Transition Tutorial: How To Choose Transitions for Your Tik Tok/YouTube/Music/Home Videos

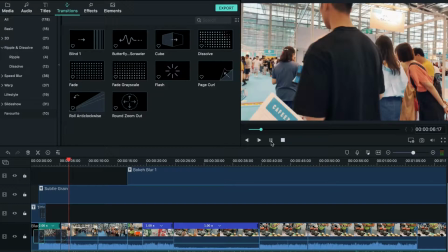[4:38]
So this clip ends with someone walking from right to left, and the other clip begins with someone walking in the opposite direction.
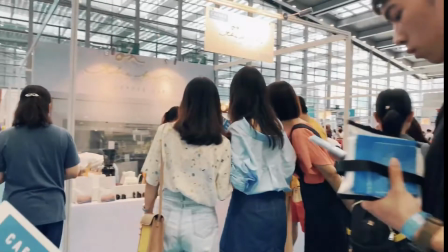[4:46]
When you have this kind of clips featuring a guy moving,
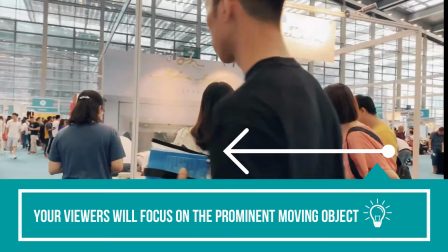[4:50]
remember the audience visual focus is most likely on a moving object and moving direction.
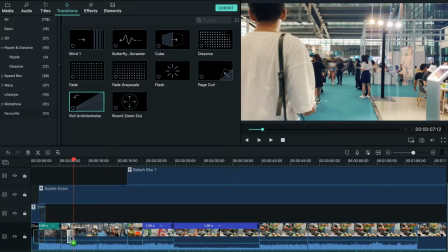[4:56]
So let's choose a transition that's consistent with that direction.
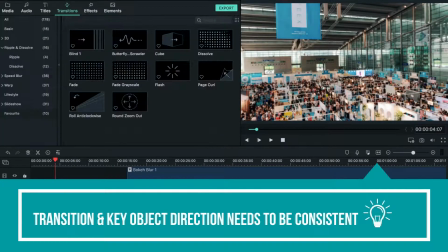[5:01]
And let's set the duration to 1 second as well.
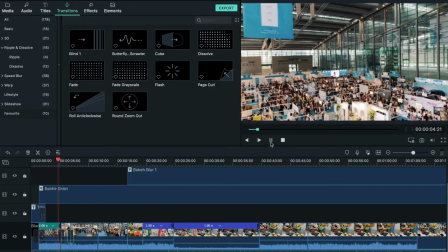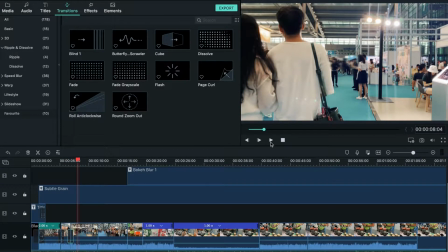[5:11]
Now, the transition along with the moving object looks very natural. Let's keep moving to the next one.
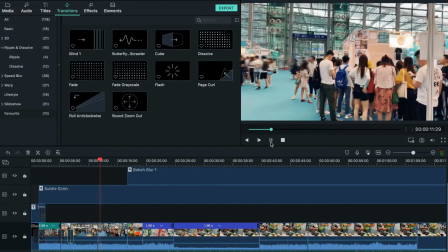[5:19]
So the first clip here features a couple walking, and the second clip is a crowd in front of a booth. I would still recommend following the walking direction. because the couple are walking forward like two parallel lines in the frame.
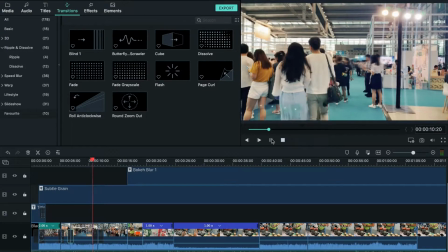[5:34]
So this transition with lots of parallel lines is relevant and appropriate.
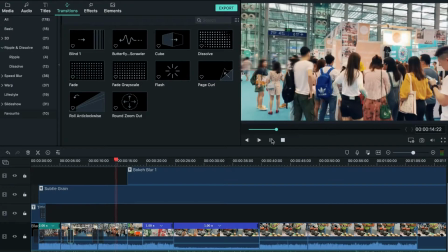[5:40]
Looks like we are following this couple to a booth.
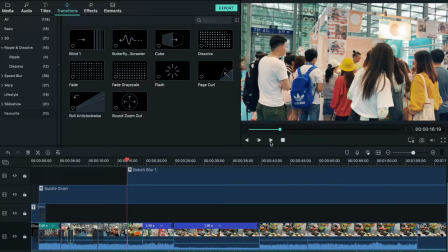[5:44]
Next, how do we transit from the crowd to a close-up of the items that the booth is selling?
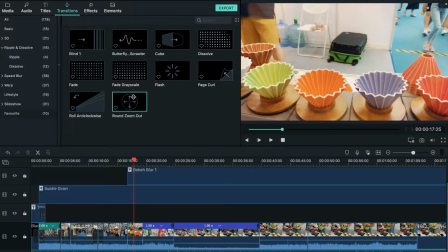[5:50]
Remember what I mentioned before, from big picture to a close-up, we can use the zoom out template. And let's do it again here.
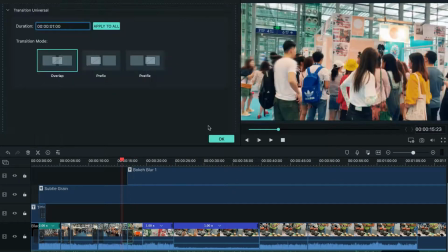[6:02]
Now, the transitions of the zooming effect. I'd also like to talk about the transition duration here.
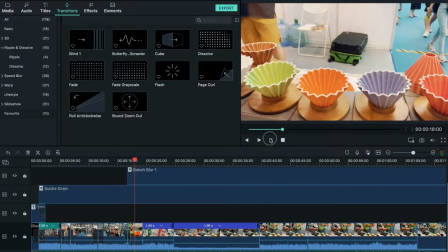[6:08]
Of course, sometimes you can do it instinctively, but in most cases,
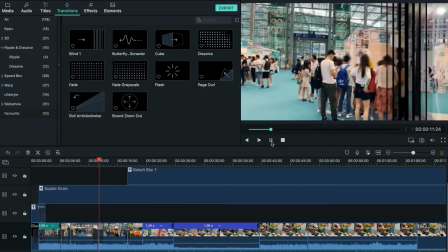[6:13]
the best practice is to set it according to a rhythm of your background music.
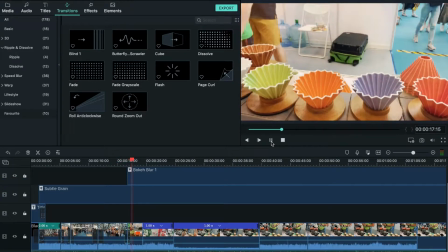[6:18]
If your background music is a tender or sentimental song, then the transitions can be slowly taken place.
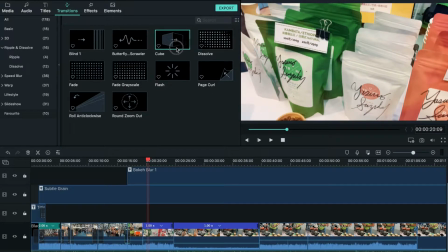[6:25]
Next one, so both clips show delicate merchandise on the booth, but both clips are very short and fragmented.
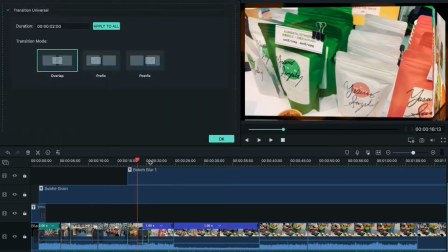[6:32]
In this case, I will use a 3D style template like this one.
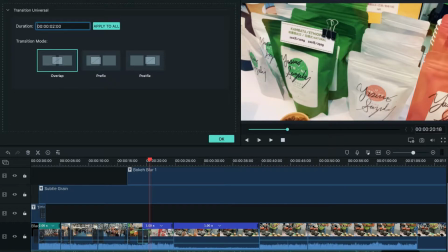[6:37]
So it makes the audience think the items worth noticing, and the horizontal direction conveys a message that both of them are equally important.
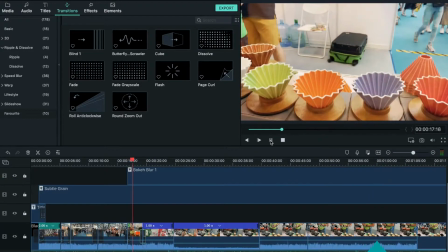[6:46]
Now, let's move to another place that needs transition.
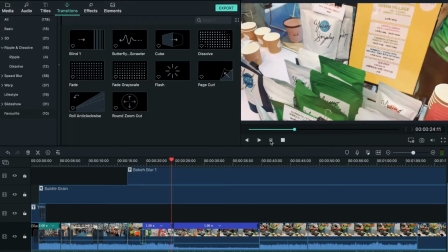[6:50]
The first clip here is a panning on coffee merchandise, while the second one is someone making coffee.
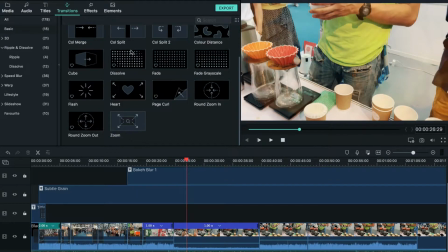[6:56]
As mentioned before, the optimum transition is inconsistent with the key object moving direction or the camera moving direction.
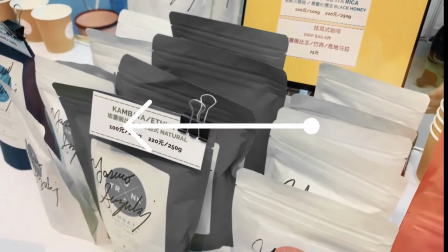[7:04]
Because our camera was panning from right to left in the previous clip, I will choose this ripple transition,
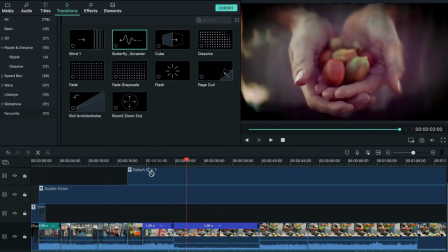[7:12]
animated with the same direction.
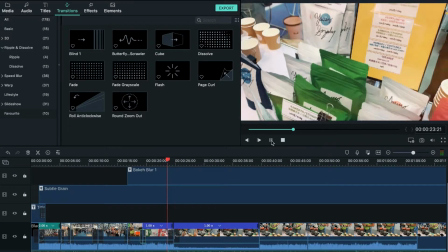[7:14]
Another reason to use this effect is the motion is so prominent that it separates the video into two.
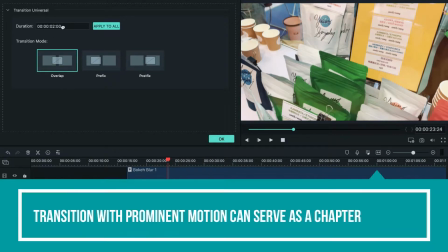[7:21]
In other words, it serves as a chapter here, conveying a message that the video after this transition is going to be a lot different.
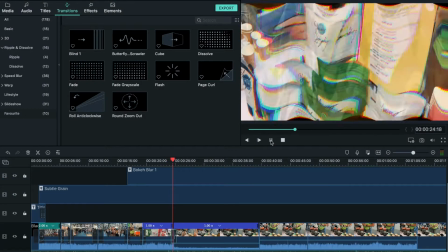[7:30]
Before it, we use general transitions jointing video together about what happened on the expo.
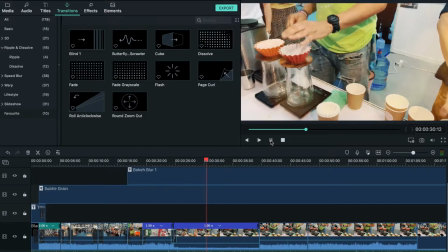[7:36]
But after this transition, we are about to tell a story of how this guy makes coffee.
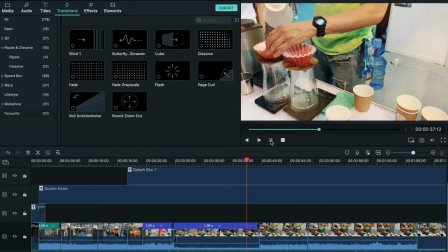[7:44]
Alright, so let's talk about making coffee story.
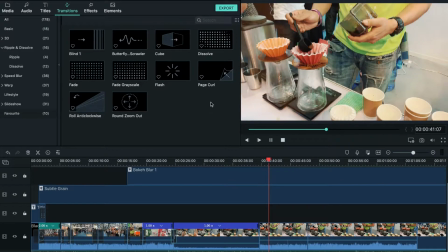[7:48]
If we film the entire process of this guy making the coffee, we'll end up with a very long video clip. The audience may feel bored. So what we can do here is to pick up the splendid moments and join them together.
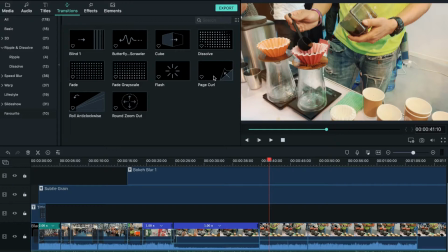[8:02]
But as a result, there will be discrepancy between clips. So the recommended transition here is called page out.
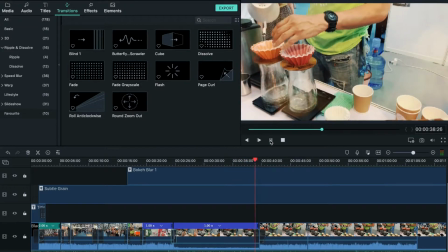[8:10]
It creates a feeling like reading an electronic book, and every clip is connected and progressed.
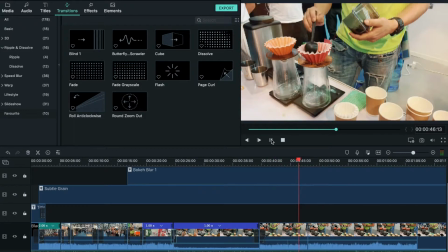[8:17]
Moreover, there's another advantage. Look at the top left of the screen.
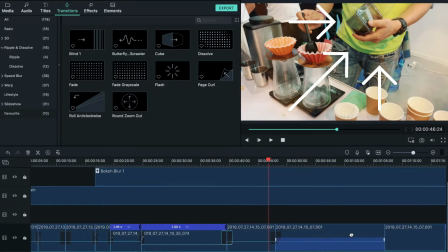[8:22]
You'll find that the coffee maker stays at the same position in all clips.
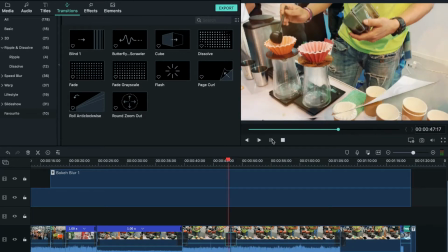[8:28]
So these clips applying same page out effects, turning from bottom right to top left, looks consistent.
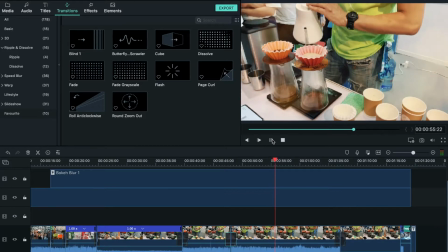[8:35]
So this is my mindset behind choosing and using a transition.
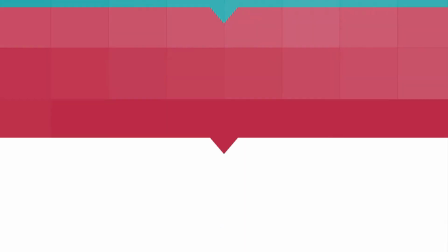[8:40]
The most important conclusion here is when choosing a transition, don't just focus on how fancy the effect is.